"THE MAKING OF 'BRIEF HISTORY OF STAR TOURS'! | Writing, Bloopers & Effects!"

I got Baby Yoda, wrapped the green thread around both of his arms, and then set up the camera, set up the lights. When doing green screen, I only have 2 lights. Ideally you should have 3, I think, is a minimum, because you're meant to light the green screen, but you're also meant to light the subject. But it's working okay with 2, might have to make the investment and get 3 at some point. So got Baby Yoda in front of the camera,
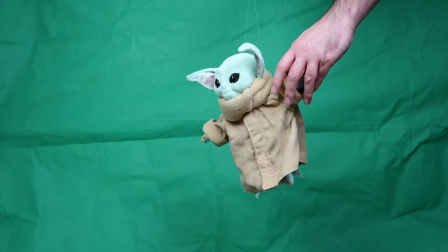(8:43)
and then you have to sort of imagine the scene in your head to sort of get the direction that you want Yoda or Baby Yoda to face. So I'm there holding the threads like a puppet and just trying to get like a floating movement going. So we recorded that. Only problem is, something I forgot, and I can't believe I forgot this. Baby Yoda, what colour is he? He's green. So when you first put in the effect that takes away the green for the green screen,
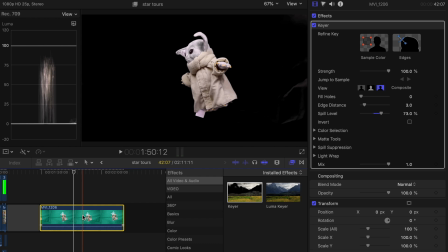(9:13)
you were losing Baby Yoda's face and his hands.
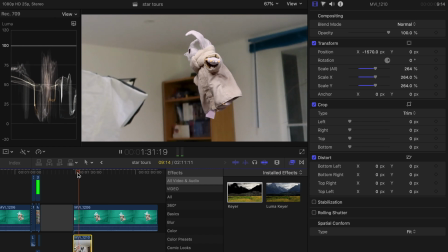(9:18)
So what I had to do, I don't have a blue screen, so using like the colour correction tools,
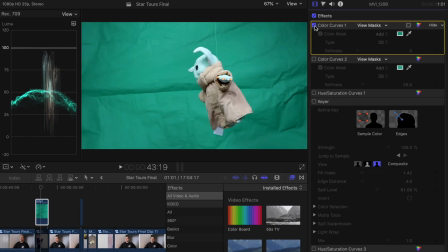(9:24)
I had to change the green screen to blue, but making sure that the green of Yoda's face didn't change to blue.
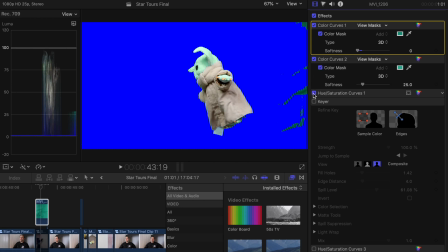(9:33)
And then once I managed to get the background to blue,
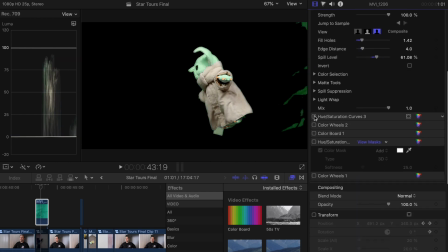(9:37)
I was able to then intensify the colours in Yoda to get him back to sort of the green that he was originally. So that was actually probably the trickiest thing I did in front of a green screen.
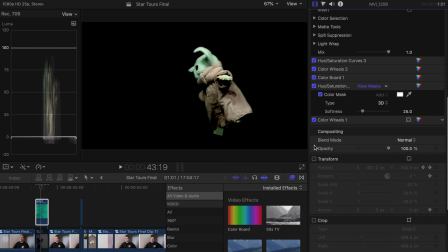(9:49)
And then when it came to film, I just had to describe to Helena where Baby Yoda was floating so that the eyeline was correct.
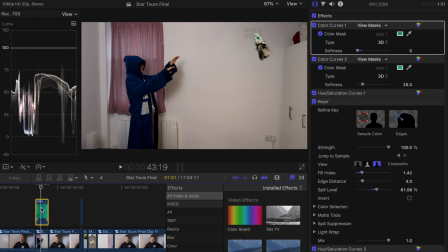(9:55)
And then using keyframes, which is something that I use a lot in Final Cut. It allows you to change movements or change things from frame to frame.
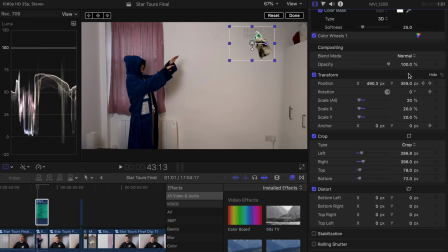(10:08)
Using the keyframes, I was able to add more of a floating effect. So you would move a frame, and if Helena's arms moved down, you would move Baby Yoda down. If Helena's arms moved up, you would move Baby Yoda up to give that impression of floating. So you took out the blue background, Yoda's then on there. There's a few more effects being put on in order to like show that he's glowing. And then there's a shape mask, which is basically a circle that you can put onto the footage,
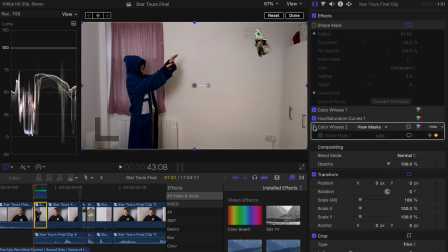(10:41)
and you can change it to a colour, and it just creates a bit of a glow. So I put like a blue behind him, and yeah, that's sort of how we did Baby Yoda floating. When it comes to like all the bits where I'm presenting in front of the green screen, like I said, I've got the softbox lights. I make sure that I stand quite far away from the green screen, because if you stay too close to the green screen, you get a lot of shadow, and then that shadow is hard to get rid of, and then you'll find that you will have quite a big green glow. You will still see that you've got green around you. So I always find that it's better to stay further away from the green screen, so there's less chance of casting those shadows. And then all I would do with that is that I would present to camera, I'd then put it into the computer, I would take away the green.
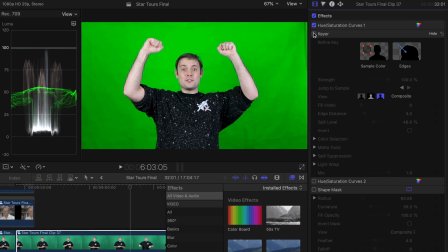(11:33)
As you can see from the footage, when you record on a Canon G7X Mark II,
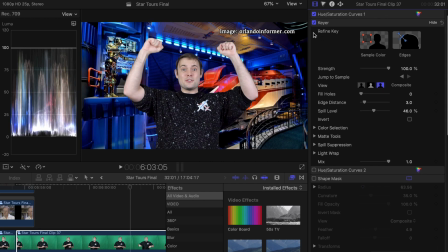(11:37)
I always have to say its full name, when you've got the lights on you, you look really pale. Like, really pale. So what I do is I then just colour correct slightly.
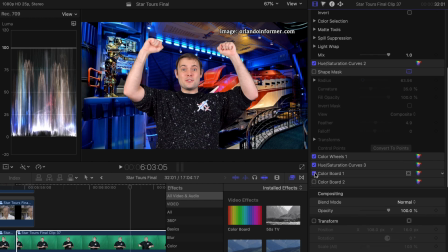(11:49)
So it's about adding a bit of a warmer tone to the skin colour,
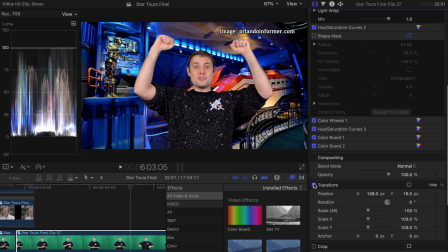(11:54)
and then intensifying the saturation a bit so that some of that colour comes back into your face. So the next thing we did was the Millennium Falcon parked in the background outside the window. And this is an effect that actually I have used before. And so I thought it could work again. Although it was in a different room, so I wasn't sure whether it was going to work.